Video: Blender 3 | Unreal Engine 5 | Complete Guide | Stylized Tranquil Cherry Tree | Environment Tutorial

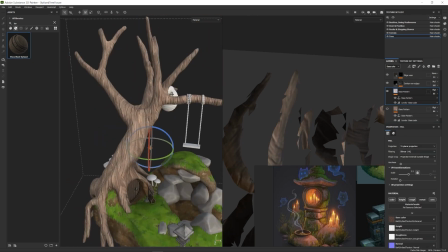(41:10)
And because the way this tree is shaped, it was kind of hard to unwrap,
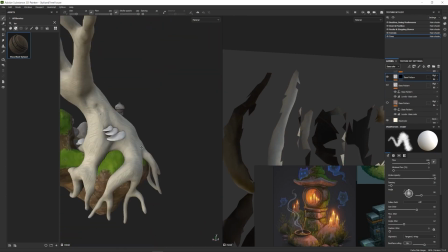(41:15)
so I think we just used an automatic unwrapper using Zbrush, which gives us some nice results.
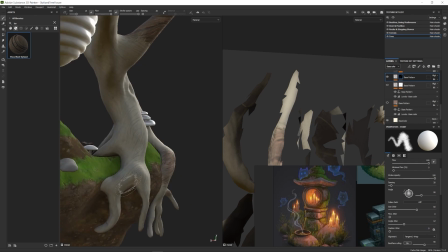(41:21)
But in turn, what I had to do for this case was I used triplanar projection, and because some of the tree chunks were going horizontally,
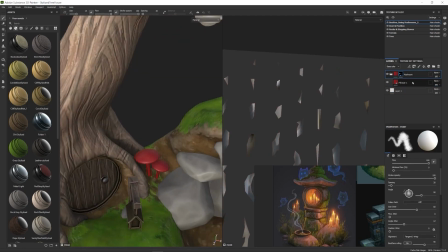(41:29)
I made a duplicate out of it, switched around the projection to be going sideways,
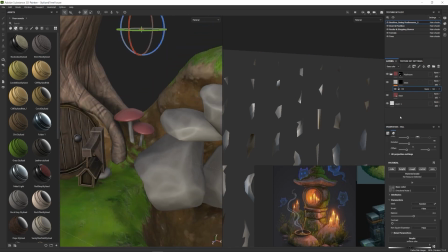(41:35)
and then blended these two materials together just so I could make sure that those grains are going the right way.
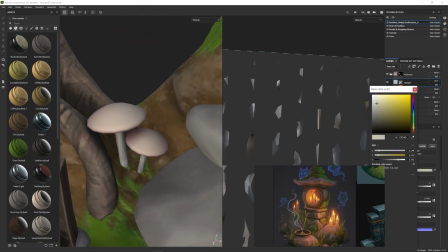(41:42)
So once I was happy with the way that the material for the bark turned out,
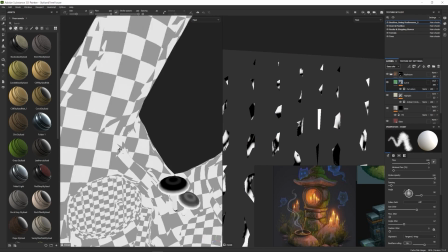(41:47)
I wanted to continue the texturing process for the mushrooms and the ones in the back for the fungus as well.
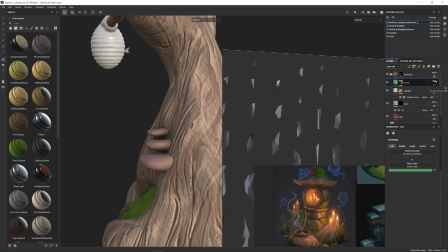(41:53)
So I'm just mainly playing around with the way the curvature masks are, and I'm just applying some additional dirt.
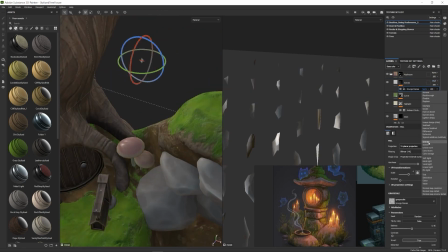(42:00)
But in the end, I think I lowered that dirt by quite a large amount because we're making a nice and happy sort of
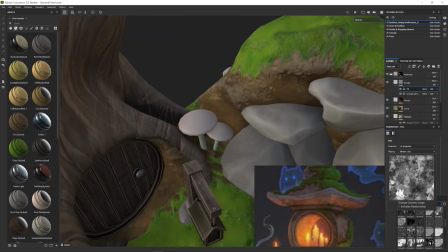(42:07)
a scene, and that wouldn't fit with the way those gritty mushrooms would look like if they would have that much of dirt on top of them.
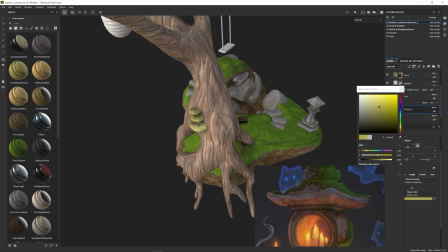(42:14)
I think I kind of lowered that down in the end and just make sure I highlight the shape overall with some curvature masks.
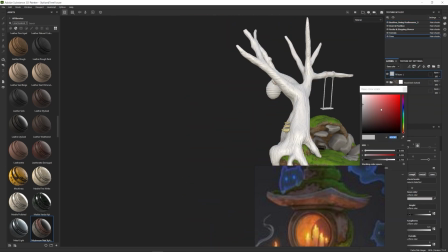(42:23)
And for the mushrooms, I added some splats, kind of a dots later on,
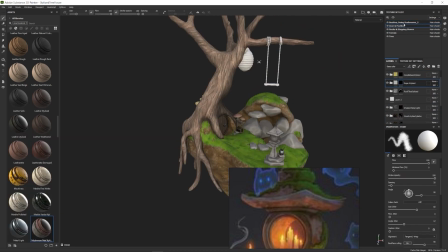(42:28)
just to make them stand out a little bit and make them look more cartoony as well.
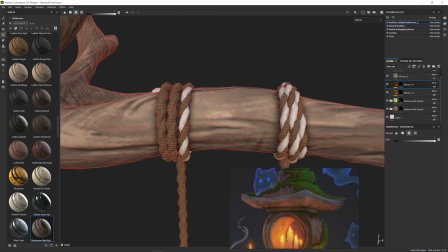(42:33)
So once I was happy with that, for the rope of the swing as well as for the bottom,
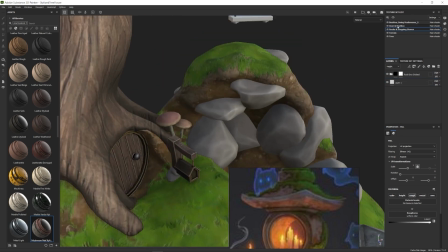(42:38)
again I just reused the same materials that I had previously that I used for the post,
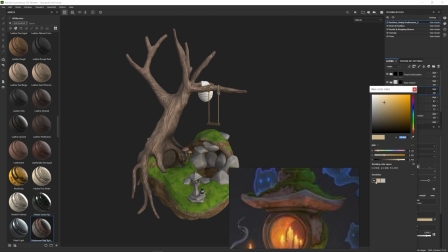(42:42)
for example, and I just continued on with texturing the beehive next.
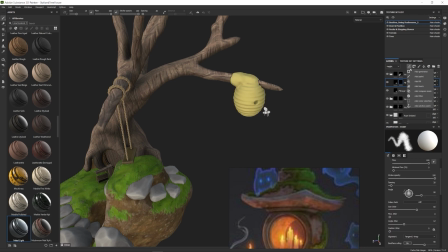(42:48)
And for that I wanted to get a bit of a kind of detail in between the edges.
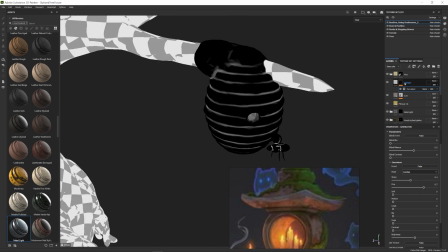(42:53)
So I think I used a curvature mask, which I then changed it up to cavity mask,
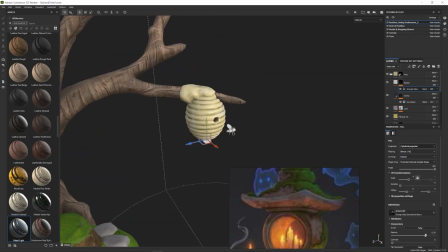(42:58)
and it gave me some nice kind of a mask that we were able to use in between those bumps,
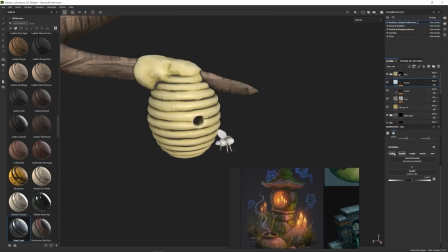(43:06)
and I just highlighted the overall kind of shape and gave more depth with it.
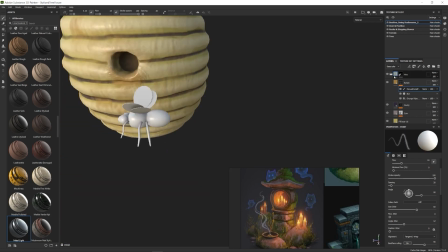(43:11)
I also added a bit of normal map bumps just to kind of make the
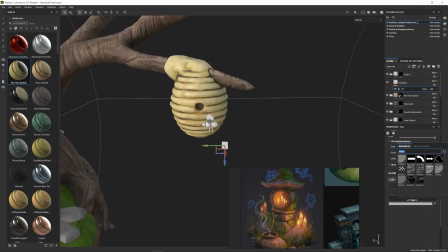(43:16)
overall shape look a little bit more roughened up.
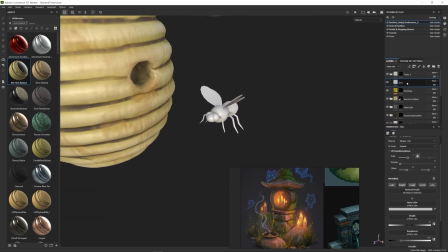(43:20)
Because obviously we're working with more organic shapes, you don't want them to be looking just kind of artificial and really smooth.
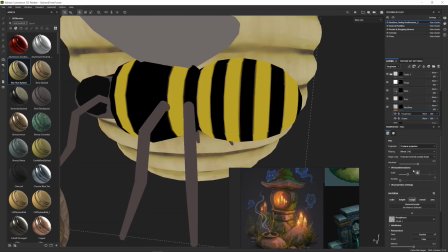(43:26)
So in keeping with that in mind, don't want to overdo it in those kind of cases because unnecessary noise would just be too much.
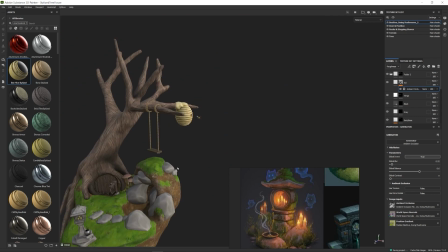(43:35)
And after I was happy with that, I went ahead and just played around with the overall aesthetics and how the overall kind of scene looks like.
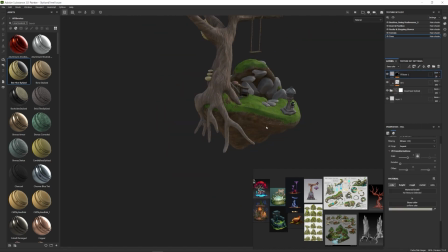(43:42)
I played around with the values, the coloring and whatnot, just to get the overall kind of a look much nicer.
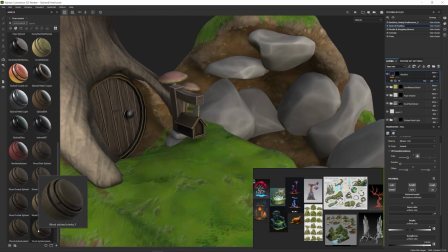(43:49)
And then I figured that the post box looks a little bit too plain, so I decided to add a number at the front.
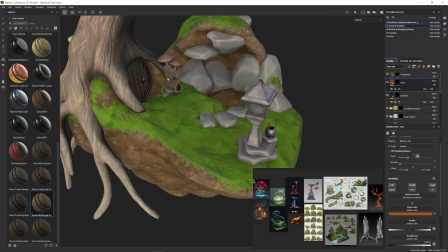(43:58)
In Substance Painter, if you were to just simply search for font, you'll be able to find a lot of text that you can just put it in your
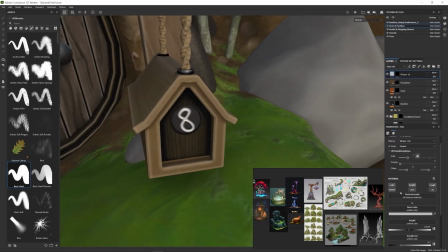(44:07)
Paintbrush Alpha, and underneath it you'll find a bunch of text options that you can switch out and just write whatever you want.
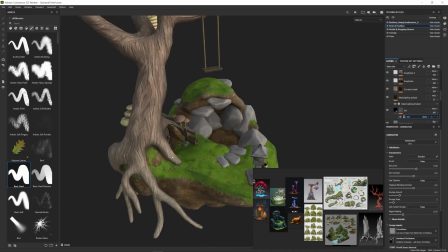(44:14)
So it's quite easy to make a custom message on top of it. Right now I'm just finishing up the mushrooms by adding some dots, as I said previously,
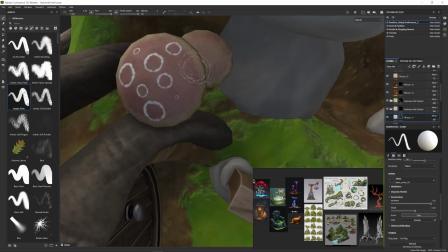(44:21)
and just again playing around and getting the right kind of a feeling for this overall scene.
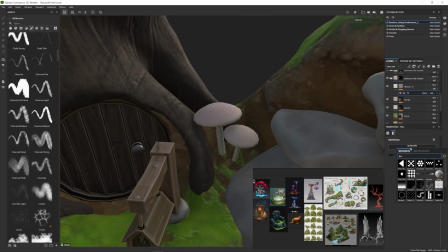(44:27)
So right now for the roots, I figured they were the same color and they didn't quite fit the overall scene since the tree looked too plain.
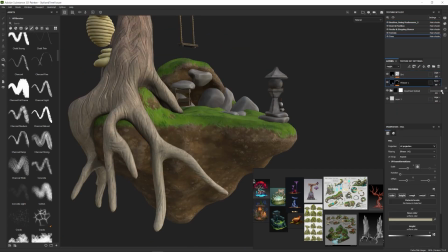(44:35)
So because usually the roots would look more dull and less saturated if they're just sticking out like that in the air,
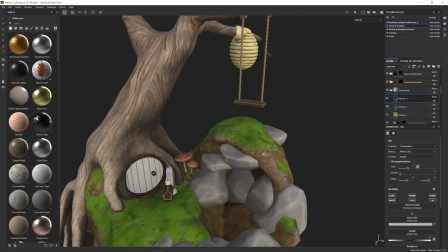(44:44)
I just wanted to go ahead and simply do that for the color variation of those roots.
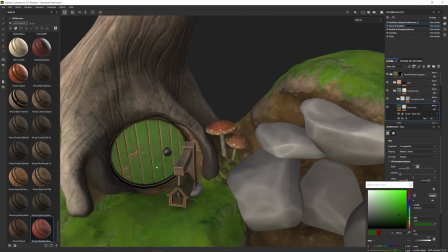(44:49)
And afterwards I went back to the door and switched up the color. I wanted to make it really pop out.
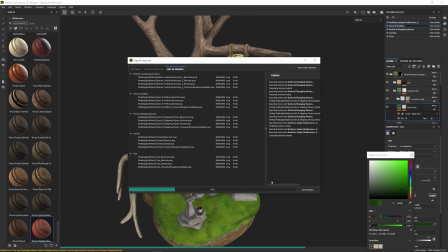(44:55)
Then once I was happy with the overall result, I just went ahead and exported out the textures.
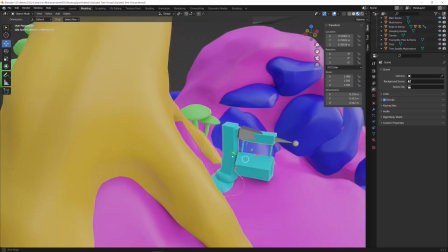(45:05)
Alright, so in order to start off my process for setting up the scene within Unreal Engine 5,
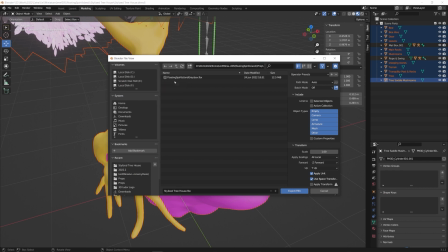(45:10)
I firstly went back onto Blender and made sure I export out the animated FBX files separately from the ones of just static meshes.